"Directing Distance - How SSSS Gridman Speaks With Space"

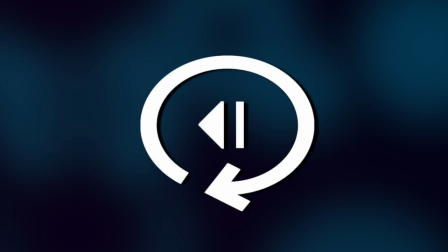Hello and welcome to Replay Value. Good direction is hard to define,
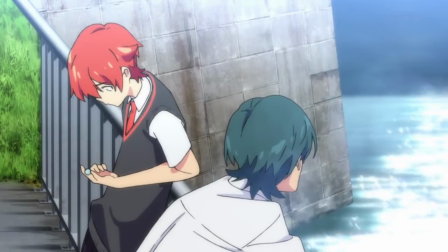and I think that's in large part because the word has been sanded down to the point where it doesn't really mean anything and is just another generic line to put in a criticism or analysis.
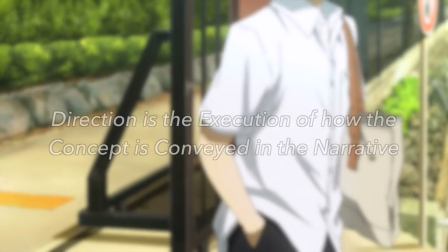So let's take a quick second and actually rediscover the meaning here. Direction is the execution of how the concept is conveyed in the narrative.
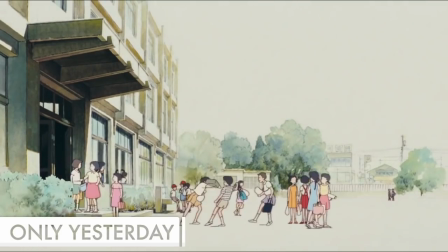There's a huge variety in the scope here. It can be as macro as how the themes are carried from premise to conclusion, to the specific details in one shot,
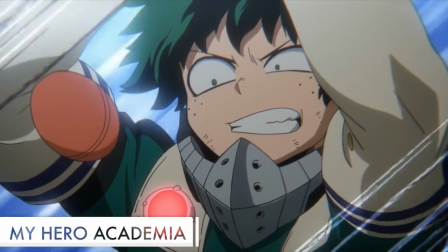from how the score is used in one scene to how a character's journey is reflected through the color palette over the course of the show.
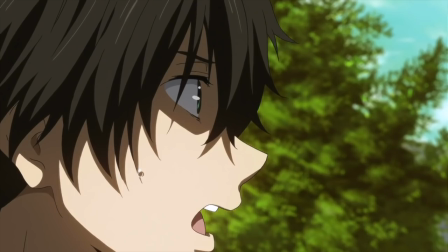Direction is not the words spoken by the character, but the tone with which they are spoken.
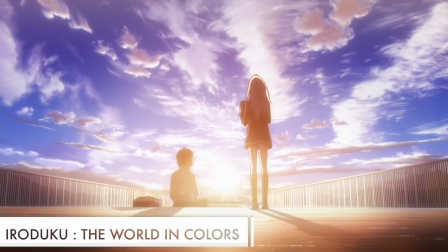It is not the specifics of plot details, but the way those details are given life on screen.
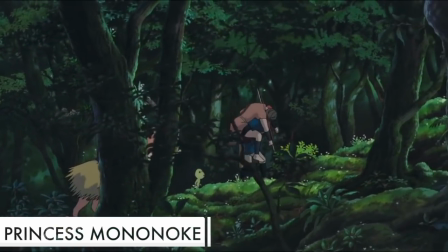The direction is the vision. It's what makes a sequence designed to make you consider the majesty of the forest,
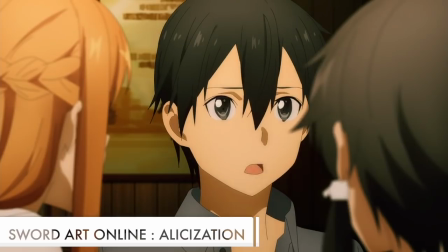more engaging than a generic tabletop conversation constructed only to vomit exposition.
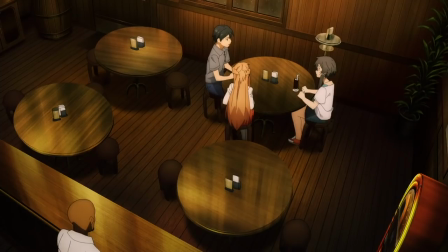Eventually, I'll make a video going through commonly used terms and analysis and criticism so that we,
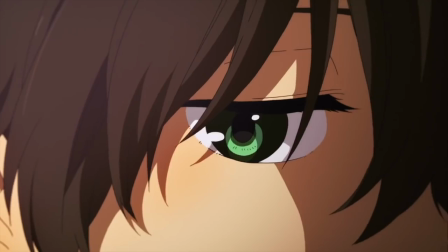as a community here on Replay Value, have a shared understanding of what certain words mean.
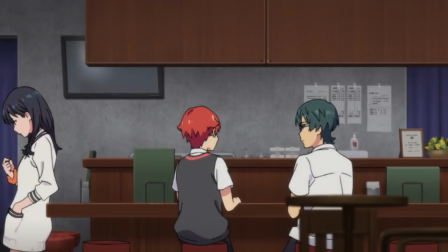But until then, I'll keep on using my intros to define words before quickly switching gears to the topic at hand.
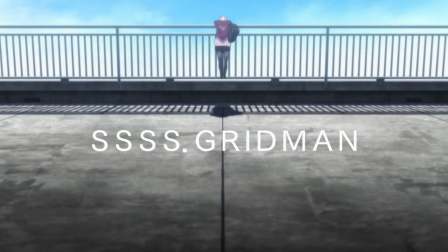And would you look at the time, it's SSSS Gridman. Quadruple S Gridman has been getting a lot of attention for...reasons.
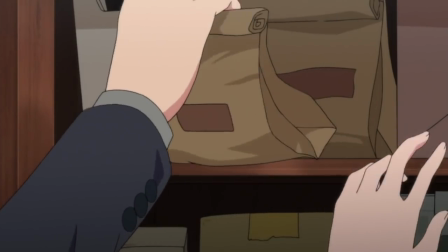Not just for those assets, but also for its solid understanding of framing shots, subtle details and explosive fight scenes.
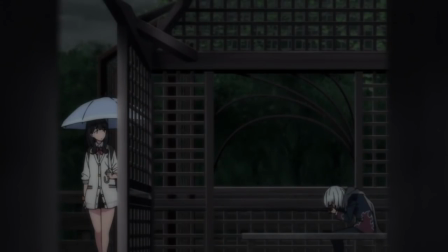And hey, would you look at that, it has good direction.
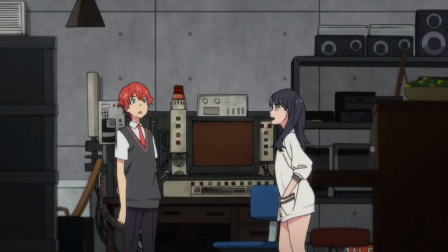Scenes are generally well composed and strung together, and even when it does something weird that I'm not a particular fan of, it's at least trying something new which I can appreciate.
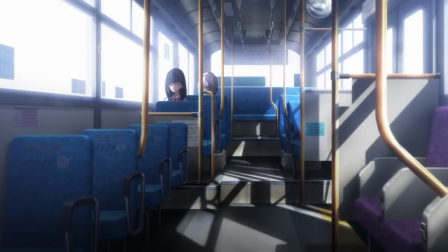I've chosen a particular scene from episode 4 of Gridman because I think it highlights why having clear direction is important for a scene,
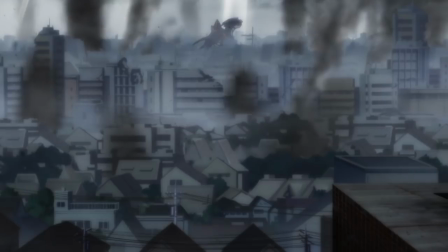and how we can convey a concept beyond just dialogue through shot composition, sound design, setting and pacing.
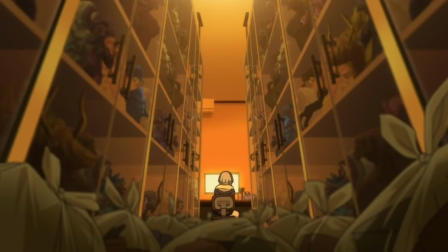The opening three minutes of Gridman's fourth episode take the plot element of Akane's goal in the opening scene and utilizes that to show character relationships,
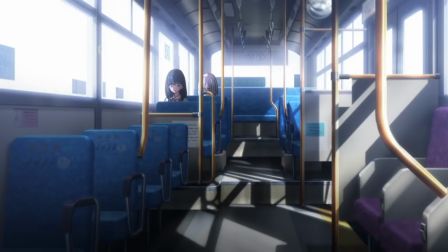what Rika desires and our characters' personalities, all without necessitating being told anything,
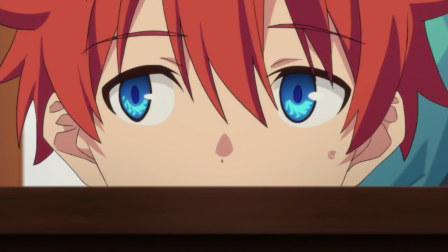thing, but rather by showing it.
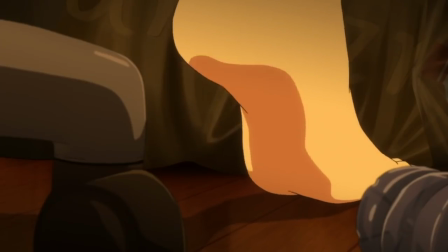Our opening shot is Akane bouncing her foot in irritation, which we can put together because of the anxious nature of this action, and the way the line is being delivered.
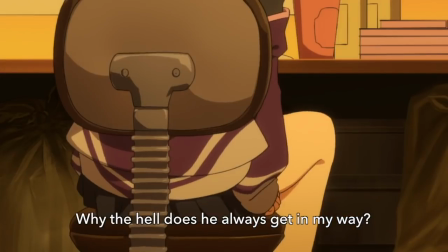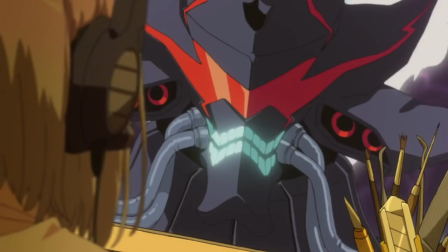This continues until the alien being begins to speak which brings Akane to stopping her bounce,
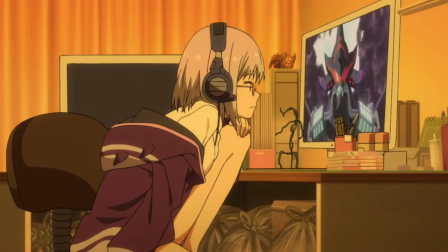either the alien's presence is calming for her or she's refocusing that energy elsewhere.
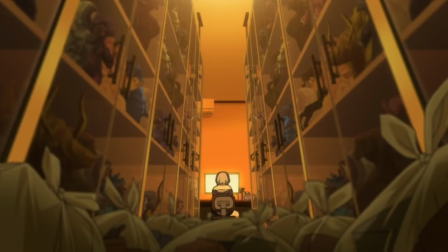Then there's a wide shot to reconfirm that Akane's room is still littered with trash bags and kaiju figures,
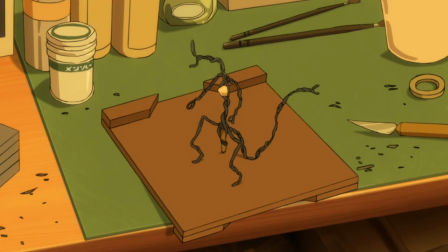while establishing that Akane wants to confirm Gridman's identity through dialogue.
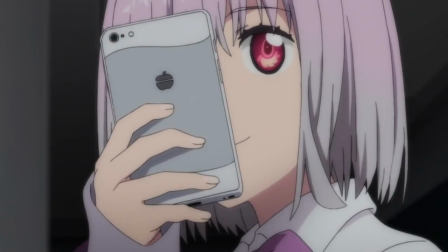This is where she's refocused that frustrated energy from earlier, before we bounce to the title card.
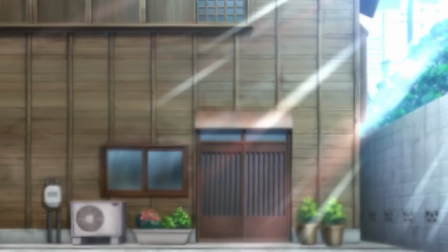The title card has the sound of cicadas which primes us for the cut to Rika's hot summer day, visually represented by the heat distortion and bright sunlines.
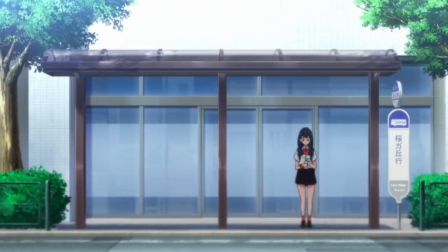Rika stands alone at the bus station before Akane arrives, causing Rika to take out her earbuds. The two stand together at the station, and from this far away position it would look as though they're close.
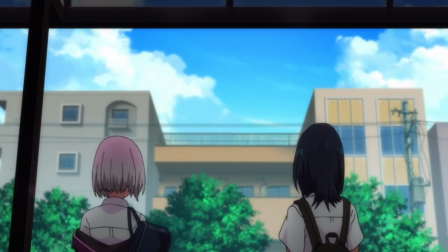But it isn't until we get a closer perspective that we see that this closeness is an illusion.
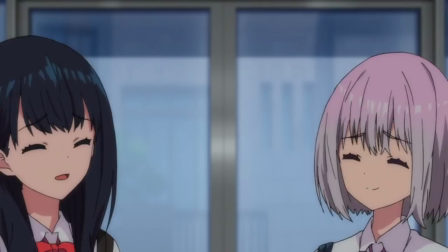They're actually pretty far apart in the construction of these two shots, hell there's even the window frame splitting the two in this one.
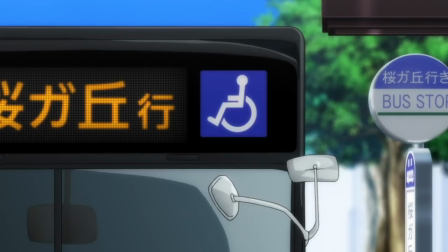And sure enough, Rika mentions that it's been a while since they've talked like this, which Akane says she didn't realize.
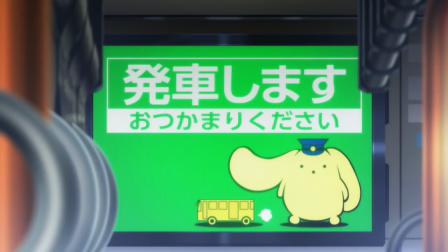As they grab their seats, Rika is surprised that Akane walks past her, we see in this shot that she made room for Akane to sit next to her.
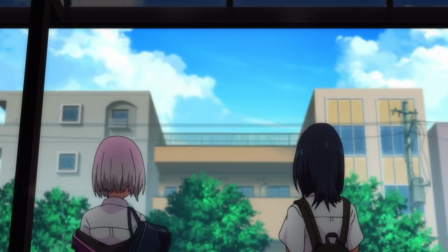This mini-sequence makes it clear that although Rika wants to have a closer relationship with Akane, Akane doesn't seem particularly interested in Rika's attempt at reaching out,
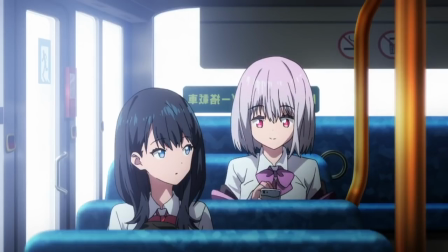illustrated through Akane creating space between her and Rika and using her phone instead of continuing the conversation.
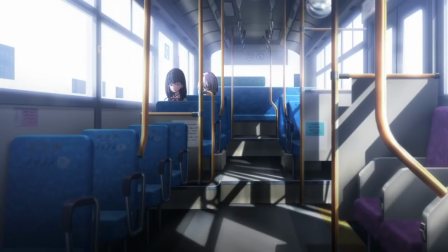The two sit in silence for a bit, and again we get this illusion of them being close from afar. The windows are empty because of the sunlight so the bus becomes isolated from the world, and I like the framing here because it highlights the solitary position that Rika is currently in.
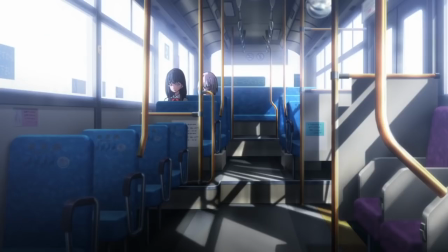Akane is really underplayed in the shot due to the bars and the shadows.
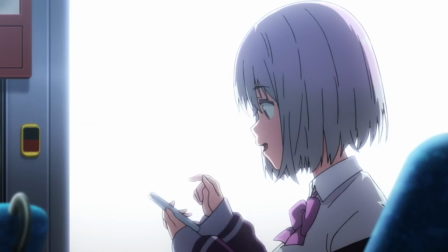Akane gets to the whole reason why she's there by asking why Rika's been talking with Yuta so much, but she continues to be entirely disinterested in Rika, not even bothering to make eye contact and ignoring her brush off attempt.
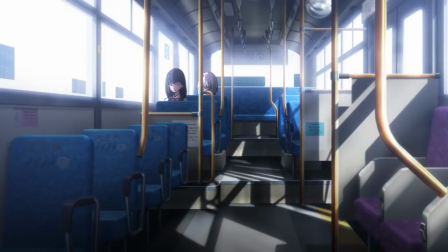These are two characters who are alone even when together, as the shots are designed to isolate them.
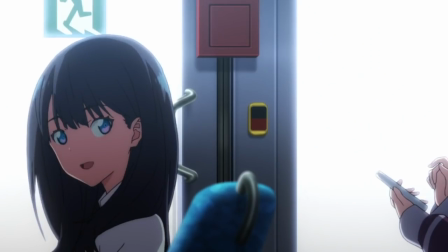Even though Rika looks back to Akane and we can even see her phone in this shot, it is clear that this desire for closeness is one-sided,
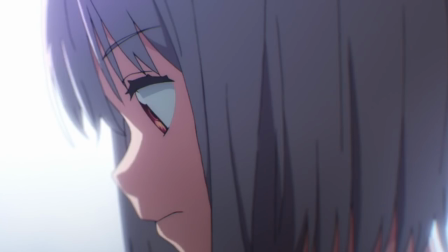as the tight close-up of Akane shows no change in her eyeline. The following pause really highlights how alone Rika is.
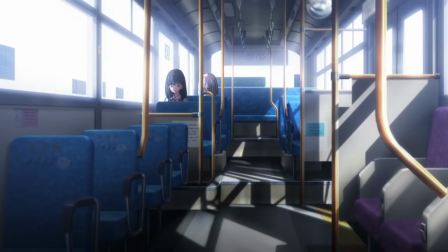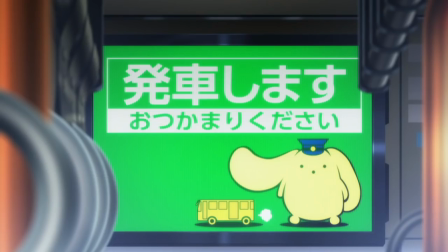Seven seconds before being broken up by the bus stop announcement.
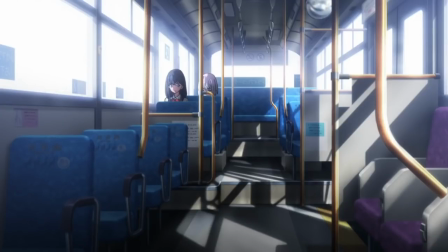It takes 17 seconds for the conversation to continue, with the first new shot in the sequence to change up the flow.
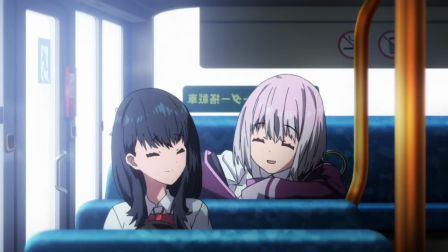Akane is now leaning forward, engaging with Rika as this happens. The phone is put away and the two look close again.
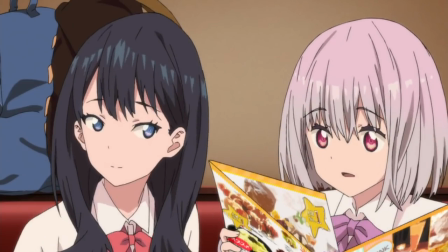She can't get the answers she wants without fulfilling Rika's desire for a return to their close relationship,
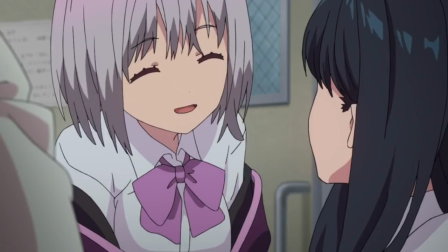and this carries over to the group date later, which Rika only goes on because Akane says she's going.
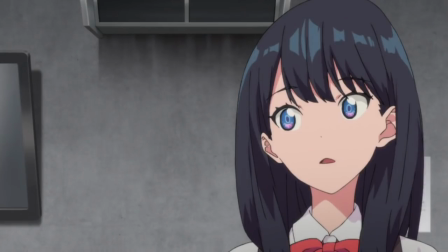We aren't explicitly told that Rika wants to be closer with Akane until later, but the direction in this scene makes it clear far before we reach that point,
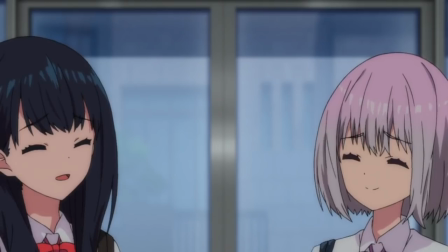and more importantly we can feel the distance between these two characters through the shot composition, the timing of the sequence, and the settings utilized between the bus stop and the bus itself.
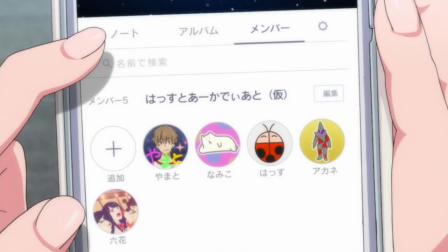There are also a lot of really great small details packed into this episode. From Rika's icon being her and her friends to highlight how much she values relationships,
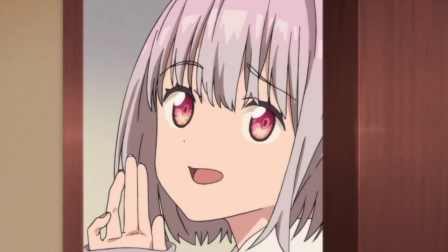to Akane taking her bag causing Rika's to fall over, mimicking how Rika now no longer desires to be involved in this group date.
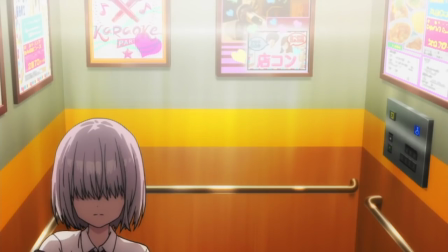One of my favorites is the not-so-subtle Eva reference in the elevator. There is something very satisfying about holding onto a shot like that, letting the irritation of Akane wash over the scene.
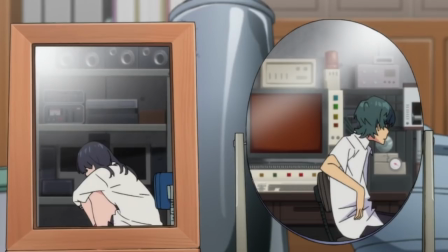It's too early to say whether Goodman will stay at this level of form. Certainly, it'll remain a discussed show if only because Trigger and Rika,
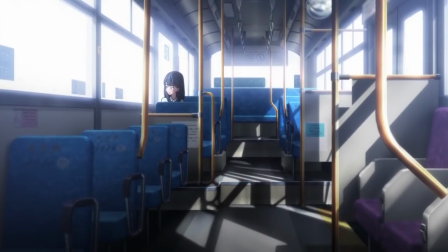but for now Gridman is a blast to watch and a great example of how Good Direction can convey the essence of a concept through every aspect of its production.
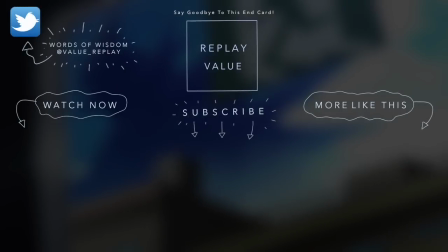Hope you enjoyed, leave a like and comment with your thoughts,
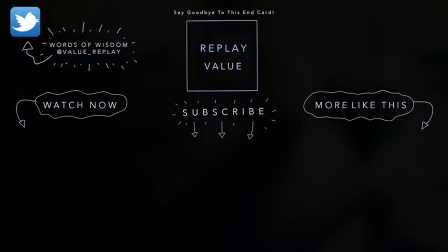subscribe for more videos and follow me on twitter for my live analyses and future projects, link in the description.
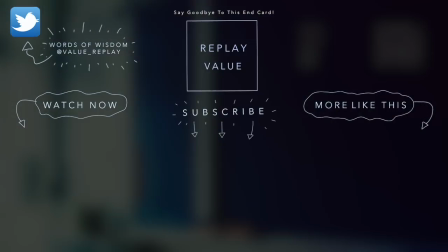We'll be back real soon with another video, but until then, thanks for watching.